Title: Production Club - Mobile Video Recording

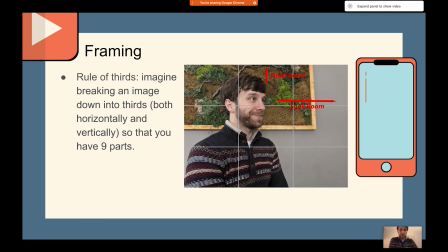(4:15)
So this point, like right here, it meets right about where my head is roughly. So I got my head in that top left corner there. And then this is a setup for if I was talking to somebody,
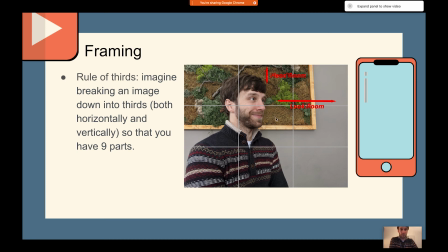(4:31)
interviewing somebody, and this was my camera that was pointing just at me. That's kind of how I would want to frame that up.
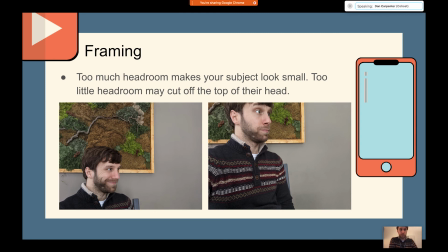(4:41)
And Ben, before you move on, I have a question from Amanda, who asks, how do you know if your camera has the lines? That's a good question. So it should be in your camera's settings. I'm going to see if mine does. Of course, that's the thing, is every device is different in what they have, and
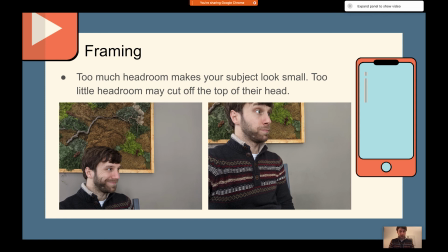(5:03)
and some of them you're able to, download other types of cameras too that might have those things. There are tons of camera apps, so if the one that's built into your device doesn't have that, you can look for other ones. So mine, when I go to camera on mine, it has it in there.
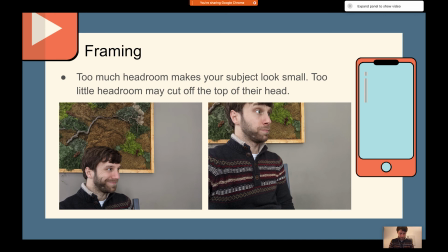(5:22)
I can see those lines. I'm trying to see if there's a way to turn it off, and I'm not seeing it on mine. When I go to video on mine, I don't have those lines, and I don't see a way to turn it on.
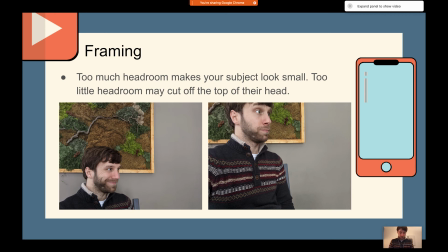(5:37)
But again, you just got to go into your camera and look through your settings in your camera. My settings for my phone, when I open my camera app, it's a little drop-down menu at the top. It's just like a little arrow at the top of the screen. It might be different for you.
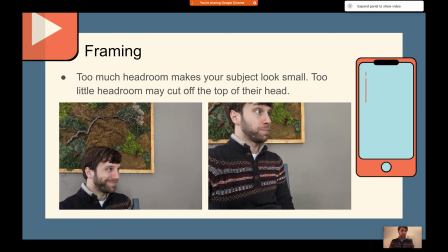(5:54)
You might have like a little gear symbol, in one of the corners or something like that. So every device is different, of course, but you just got to kind of look through it. And like I said, you can always play around with other apps too if the one that your camera or your phone came with, isn't to your liking.
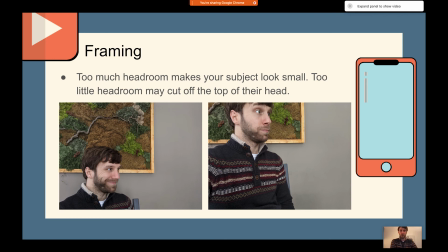(6:13)
So that's a good question. So going back to framing, if you have too much headroom, it makes your subject look small, and it's just kind of awkward.
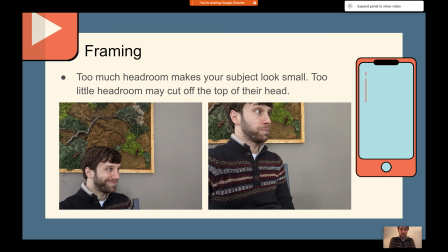(6:27)
And if you have too little headroom, which is the picture on the right, then it's going to cut the top of your subject's head off, which you don't want either.
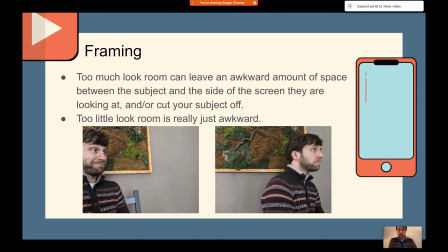(6:38)
And with look room, if you have too much look room, so that's the space again between where my face is and the edge of the screen there. If you have too much look room, it's just an awkward amount of space in there, and then also you may end up cutting your subject off on the side.
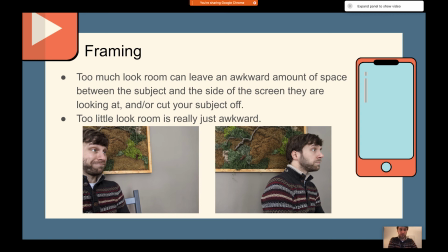(6:55)
But too little look room, just don't do it because it's just weird. You have all this empty space behind your subject, and then they're just staring into the edge of the screen, and it looks a little weird. But as you'll see in the next
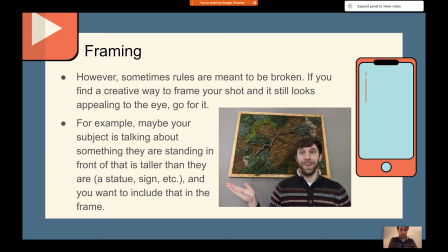(7:13)
screen, there are exceptions to the rule sometimes, and it really it depends on what you're shooting, and what you think is appealing to the eye and what you think the audience might be appealing.
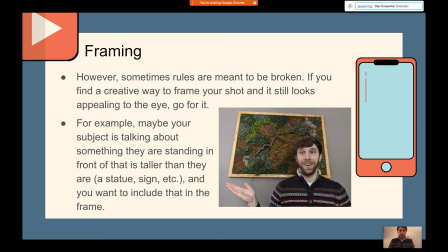(7:27)
So, for example, here in this photo, I wanted to show that whole little art piece that was behind me there. So I kind of changed the framing up a little bit so that you could see that. I did this pretty quickly, so it's not the best example. Personally, if this was me, I probably would frame it a little bit shorter, not have quite as much headroom,
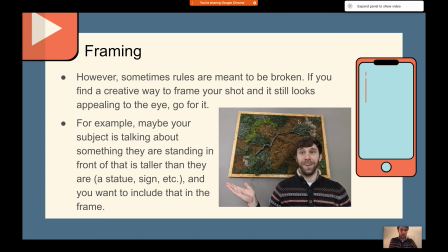(7:46)
and I'd be fine with kind of cutting off the top of that piece a little bit. But this is just kind of an extreme example there.
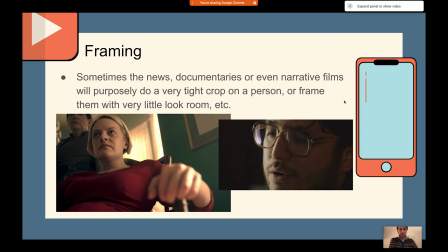(7:58)
Some other examples are like with news and documentaries and narrative films and stuff like that. They purposely will crop the frame a certain way or frame the person, kind of on the other edge of the screen, like you see here.
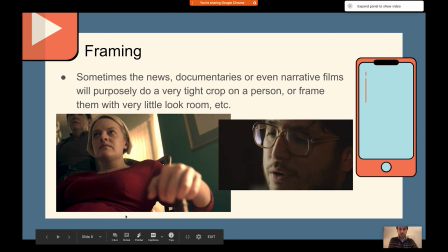(8:13)
If anyone has seen the show The Handmaid's Tale, the cinematography in that show is fantastic.
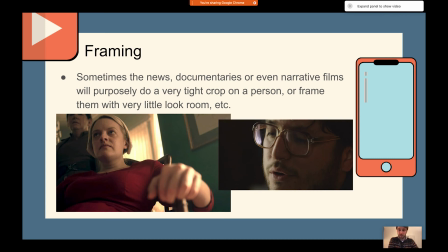(8:20)
It's not really an appropriate show for kids, but the cinematography is really, really good in it. And they do these types of shots a lot, where the main subject is purposely framed on the other side of the frame, and they're staring off into that edge of the frame. And they also do a lot of these low angle shots like this a lot.
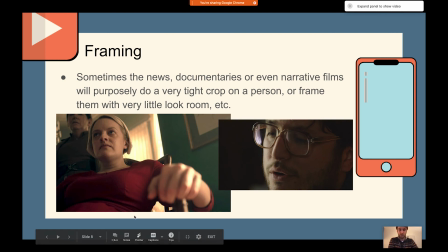(8:39)
And they do that because they're trying to make the viewer uncomfortable. And personally, for me, just looking at this still frame, I'm uncomfortable looking at that. But that's the whole point. That whole scene is uncomfortable, so it's supposed to make the viewer uncomfortable as well.
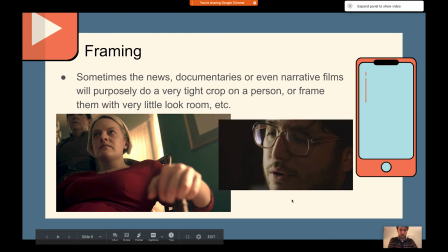(8:56)
And then the other screen here, this one I just pulled from Google because I was trying to find an example of kind of an extreme crop. But I've seen this a lot in like news and stuff, and like PBS style like documentaries and things.
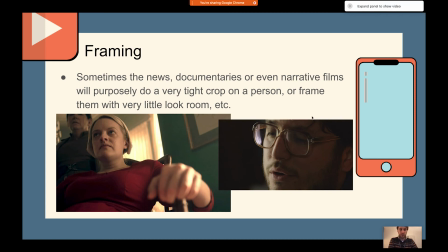(9:11)
They do this really tight crop during an interview, and they might cut back to more of like a medium shot, and then they'll like cut to a little bit tighter shot, and then sometimes to a super tight shot like this,
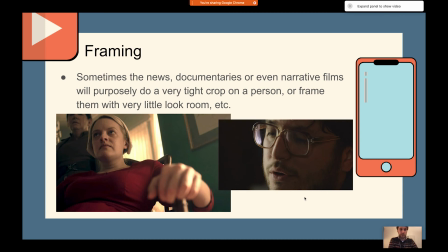(9:23)
a tight crop. I guess it can work, I guess, depending on what the person is saying. Personally, I don't think this tight of a crop is that great, but it depends again on your creative look on it and what you're trying to portray.
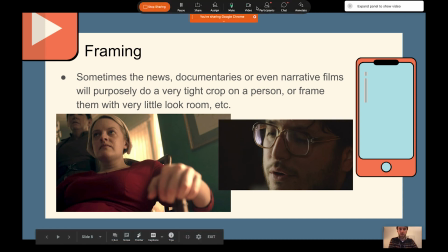(9:44)
And I saw a question. Let's see. I guess I can see the chat and stuff.
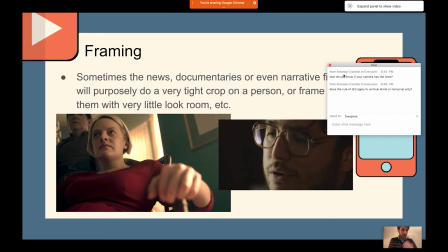(9:50)
Okay, so Amanda asked, does the rule of third apply to vertical shots or horizontal only? So it's both, and that brings up a good point. I mean, the rule of thirds really,
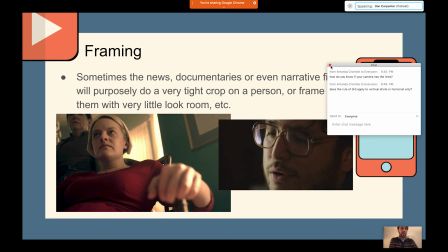(10:08)
well, so I'll go back a little bit. So vertical with video, you want to try to avoid most of the time. Obviously with these different types of apps like Instagram now has IGTV where you're viewing the video in a vertical
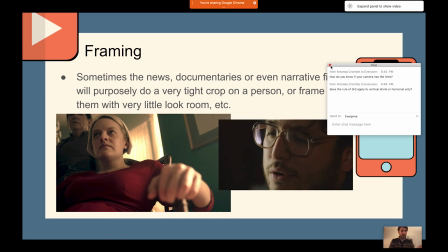(10:28)
aspect ratio. So instead of like 16 by 9, which is horizontal, you're viewing it in 9 by 16. And so in that case, there are a lot more people, especially like these YouTube creators, these content creators and things like that, that are creating vertical videos only.
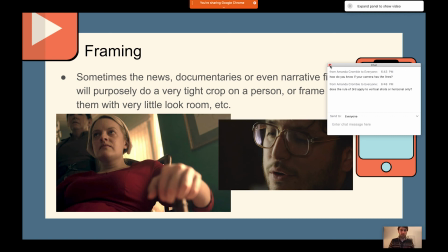(10:47)
Like that's pretty much all they do. They just like shoot these videos for Instagram and stuff like that because it looks better on a phone. It views better on a phone. But for like our purposes here for TV and like YouTube and things like that, you want to shoot in a horizontal aspect ratio.
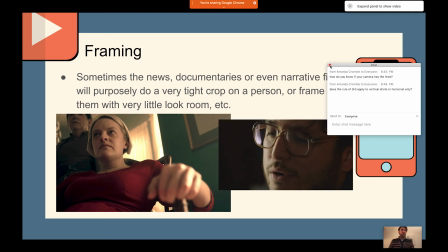(11:06)
And so generally speaking, going back to the rule of thirds, when you're doing it vertically, it does still apply, but most of the time people are just they're usually just centered in the shot. But that being said, you still want the person's head to be,
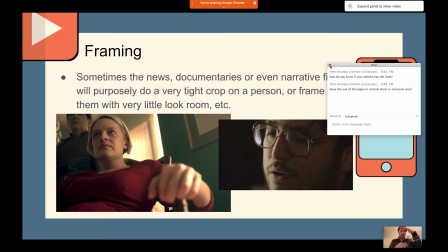(11:25)
there's still going to be two horizontal lines going through that vertical shot, and you want their head, you know, that top line to kind of be going like right through their head. Otherwise, that's going to give you, you know, pretty good framing with not, you know, too much headroom and things like that. So I hope that answers your question, Amanda.
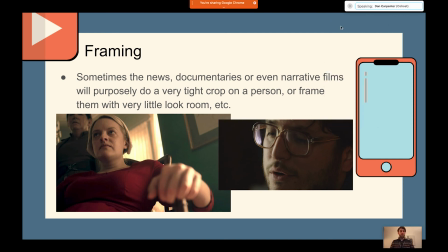(11:46)
Ben, I was just going to say you could move around as far as where you are with the camera right now to kind of illustrate. Oh, yeah. I didn't know if people could still see me. I can barely see myself. I'm like in a tiny box in the corner. I mostly just see my presentation, but yeah, if everyone could see me, like,
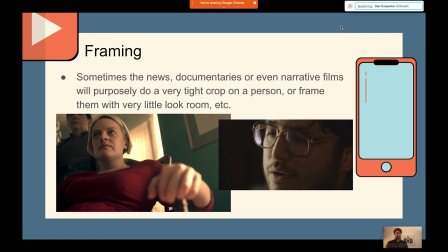(12:07)
so this is kind of a general framing that I would frame up for, you know, like interview things, or even if I'm just interviewing a single person, I still would frame them this way. Even sometimes you might ask the person to look directly into the camera if they're trying to tell something to the audience, and I would still frame them up this way personally.
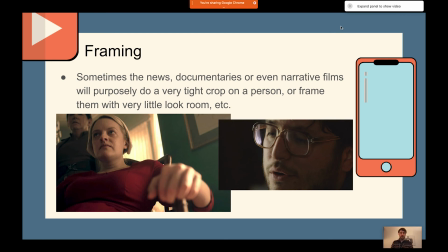(12:24)
In that case, you could frame them up in the center like this and have them look right into the camera.